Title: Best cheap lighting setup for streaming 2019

So you got this new camera, but you plug it in and it doesn't look good. What are you doing wrong? Let's break it down. The one simple thing you might be missing is also potentially the hardest to get right: lighting. Let's get into it. So to start with, what's wrong with your room light, right? You might be asking yourself, why can't I just use my room lights? The problem with that is they usually light up stuff around you very well, but don't illuminate you well, right? So the light is going to be coming from above. You're going to get shadows on your face. People aren't going to be able to see your expressions. And that's very important. The whole reason why we want a webcam in our stream is to connect with people, right? So they got to see your face. What we need here is a good key light. This is going to be the main light that's going to be hitting you and illuminating you, differentiating you from your background, right?
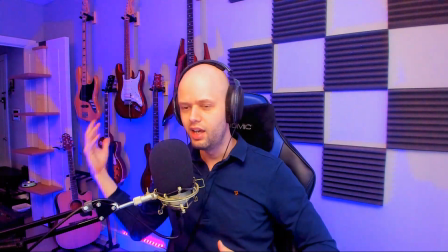0:59 So you can see in my setup, I have this kind of weird glowy background going on,
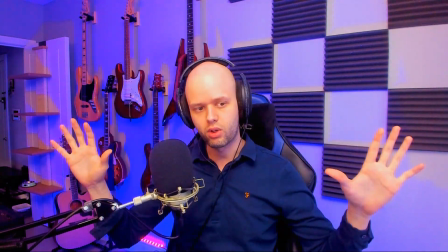1:05 but you can see me in a normal color. So there's no hue on me coming from the backlight.
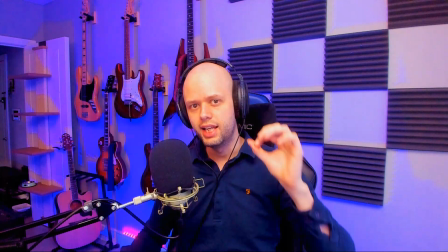1:12 And I have this key light that illuminates me very well. Let me show you what it looks like without the key light.
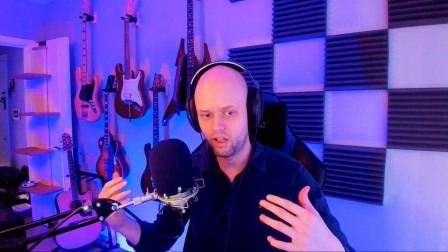1:22 So that's without the key light. You can see all of a sudden I'm kind of mixing in with the background.
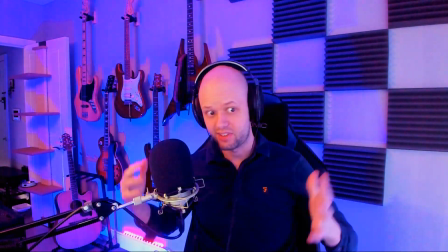1:27 I got some of that hue on myself and things get a little muddy.
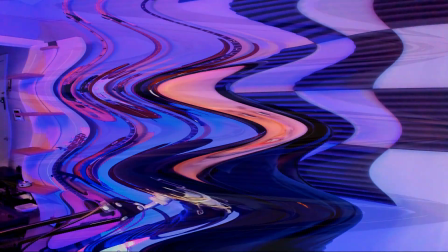1:32 Now if I turn off my backlighting, so without the backlighting,
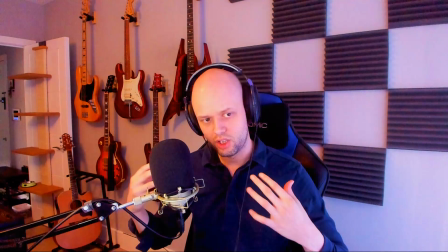1:37 you can still see me, but you can not differentiate me as much as before.
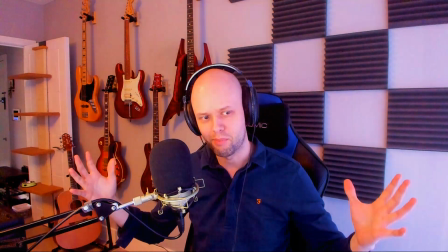1:43 So before it was like I was kind of glowing a little bit and there was a clear differentiation,
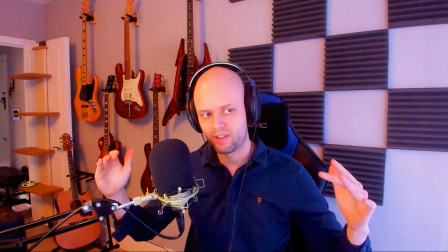1:49 whereas now everything is a little bit more brought down. You can also see some distortion happening in the image.
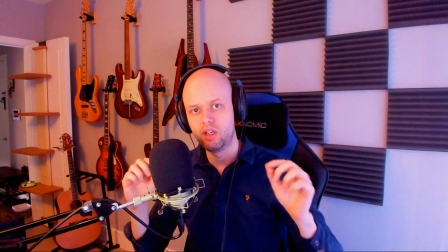1:56 This is because there isn't enough light going into the chip of my webcam. So I am using a Logitech 4K Brio, which is a great webcam, but it still won't work well if it doesn't have enough light going into it, as you could see before. Now what happens if we use a cheaper webcam? For the longest time, I was using a Logitech C922. So let's see how that looks with my current lighting. Okay, so there we go.
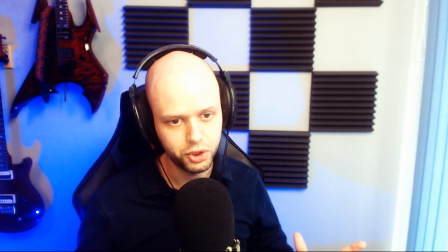2:26 You can clearly see a downgrade in quality when it comes to resolution, but the lighting is not bad.
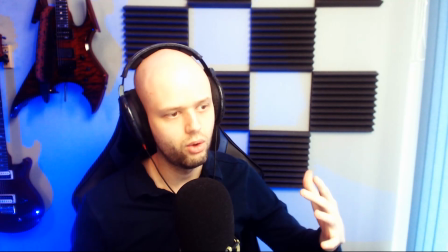2:34 We would need to adjust a little bit because you can see the glow of the key light too much, but with, you know,
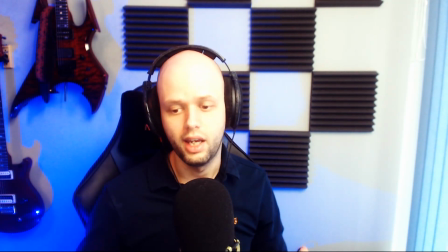2:40 a little bit of adjustments, this could look pretty good and you could fool a lot of people into thinking you have a better camera. So now that I've told you a little bit about what we're gonna need, let me show you my setup and I'll walk you through the different elements. And there will be a cost breakdown at the end with all of the links so you can buy that stuff if you dig it. Also, you can catch me live on Twitch Mondays to Wednesdays, 7 p.m. UTC, and Saturdays, 2 p.m. UTC. If you want to see my setup in action or ask me any questions about this, we can go back and forth there. I digress. Let me show you my setup. So here's my cat Basil.
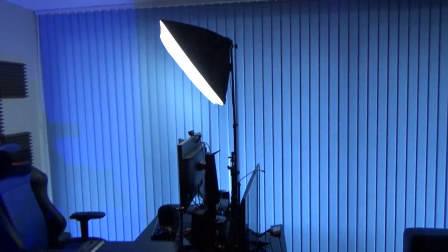3:16 And here's my main key light, fairly cheap and very bright.
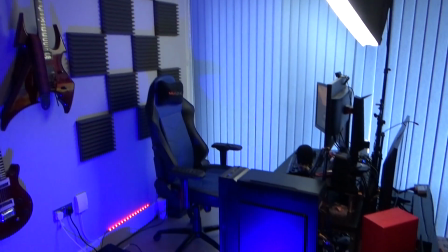3:21 So I even have some extra fabric in there to dim it down a little bit.
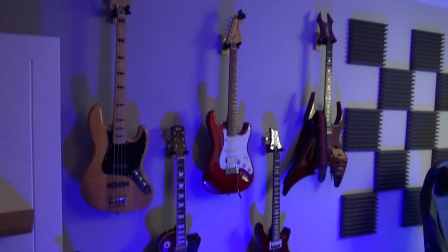3:25 And you can also see here my backlight hitting that wall nicely, causing some shadows, making it a bit more visually interesting.
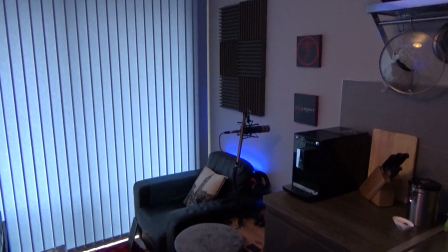3:33 Over here, what I have is my console corner, and all of it is hooked up to the same PC so I can play in either corner.
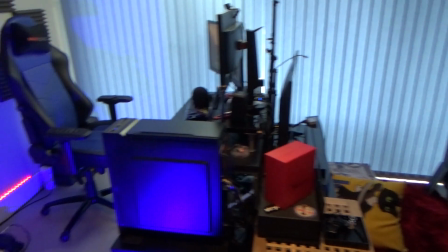3:40 And I can use the same key light, just turn it around depending on where I'm sitting.
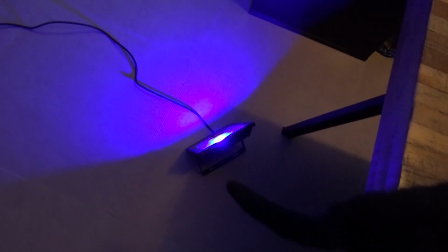3:45 Down here, you can see my RGB 30 watt backlight.
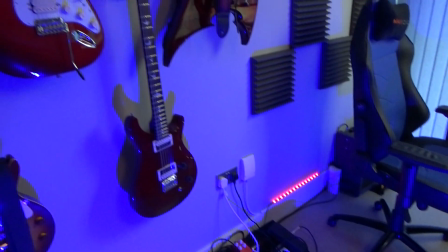3:50 The other thing is that, like many people, I don't have a lot of space for a full stand when it comes to my main key light.
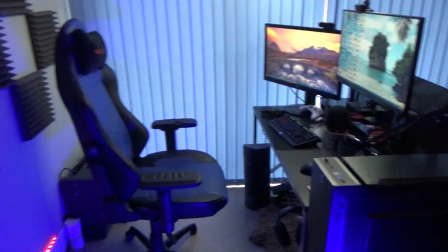3:56 So what I have is something that's just hooked up to my desk, and so I don't need the floor space for a full stand.
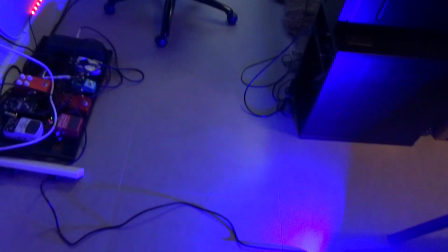4:04 And that allows me to have it right there in the middle where I need it.